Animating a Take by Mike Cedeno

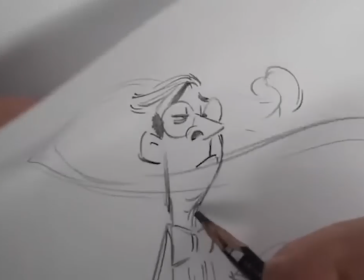4:10 Basically, because it's actually meaning that, okay, I want this to maintain a certain
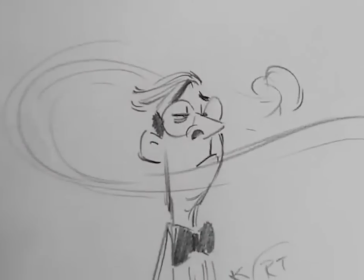4:20 sameness to it, so it's rock steady. So it goes up.
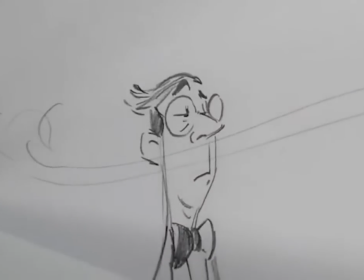4:24 So this is chart. This is a chart, even though, remember Glenn said there's actually no extremes?
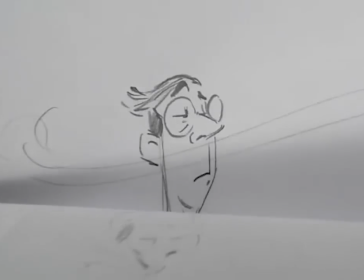4:33 Everything is very extreme, but you have to define it somehow. That's an extreme, but what if the head's in the middle of something like that?
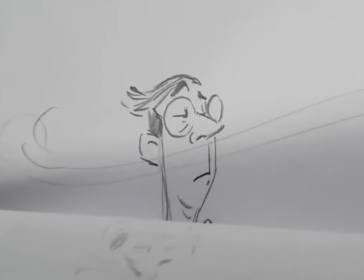4:40 The head's in the middle of an in-between like this. The extreme on that is going to be after this is here, and the head finally gets to here. So now the head's an extreme. But this is on the in-between coming down. So you got this, and this is already moving here.
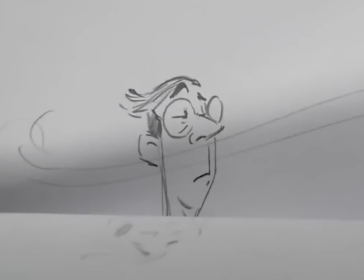4:57 So you have to really divide it up, It's like an orchestra, if you were saying.
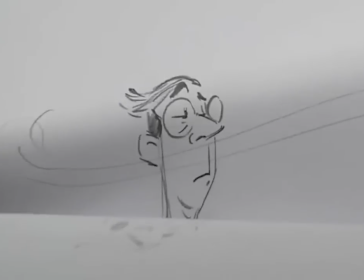5:04 The trombones come in here like this. Boom, boom. Meantime, the drums already went there and then coming back down.
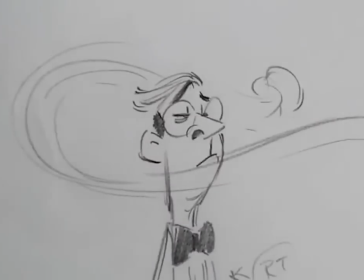5:11 I don't know why I use music as an analogy, because I'm not musically inclined.
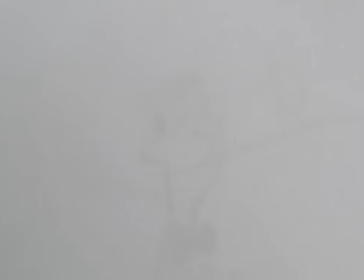5:20 It's the same scenario. Yeah, it's the same. I play guitar, but I like to say I play with it.
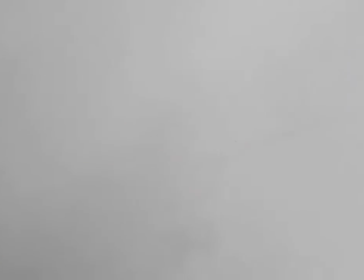5:33 There's a lot of artists that just do this. So he goes like this, and then so he smells like this,
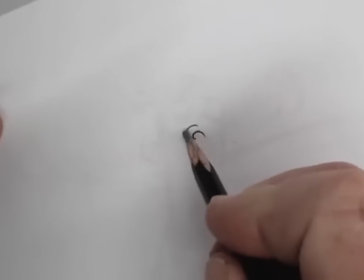5:44 and then I would leave his nostrils even more like this. Boom.
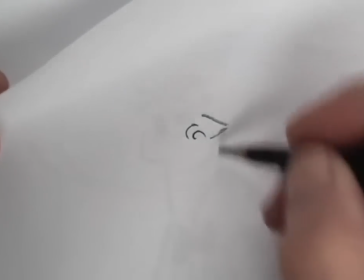5:48 While this happens this way, and then this may just drop really low.
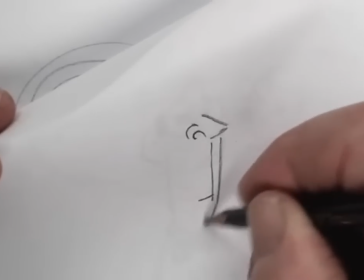5:54 Boom. Like that's significant to what he's trying to like.
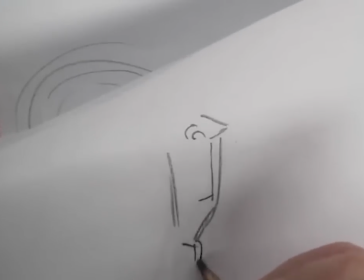6:00 And then maybe drop the collar for the bow tie.
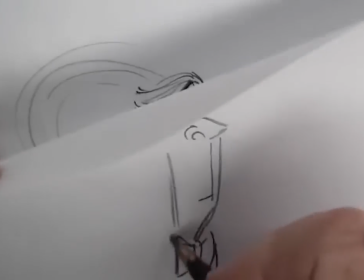6:05 Boom. See how it streams like this? Boom. And it drops this way, thins it out.
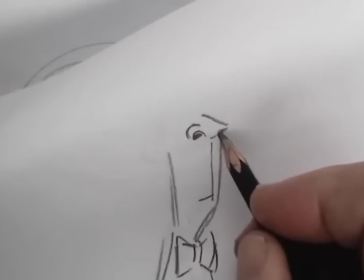6:10 But this is still going up. This is the opposite. His nose is even still flaring more while his mouth drops like this.
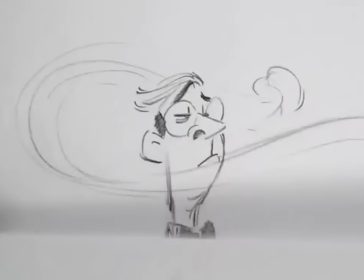6:20 And if I want to accentuate just a little bit more, maybe I'll even put his ear out just for the fun of it.
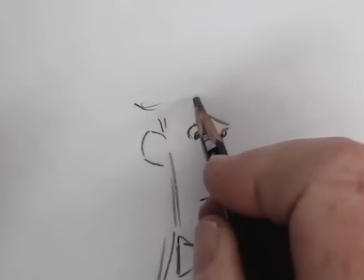6:29 And then maybe when that happens, his eyebrows start going down.
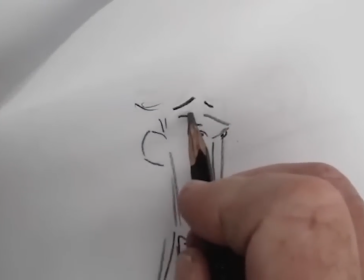6:36 Boom. And then a little bit squint to his eye.
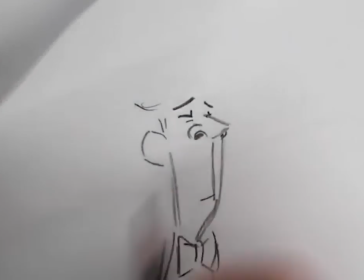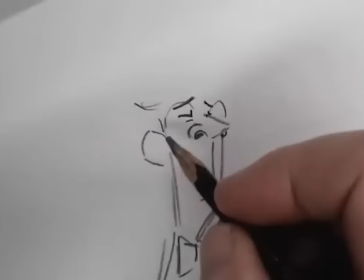6:47 Oh, hands are. Talk to Nick again.
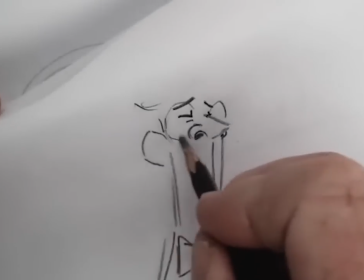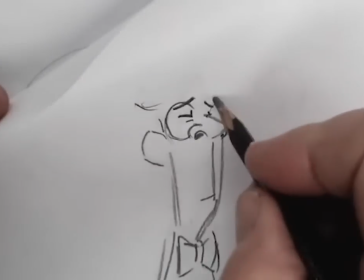6:56 Yeah.
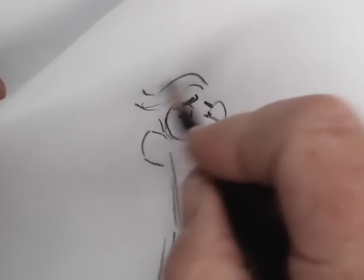7:01 CTN. Yeah, we're going to be there.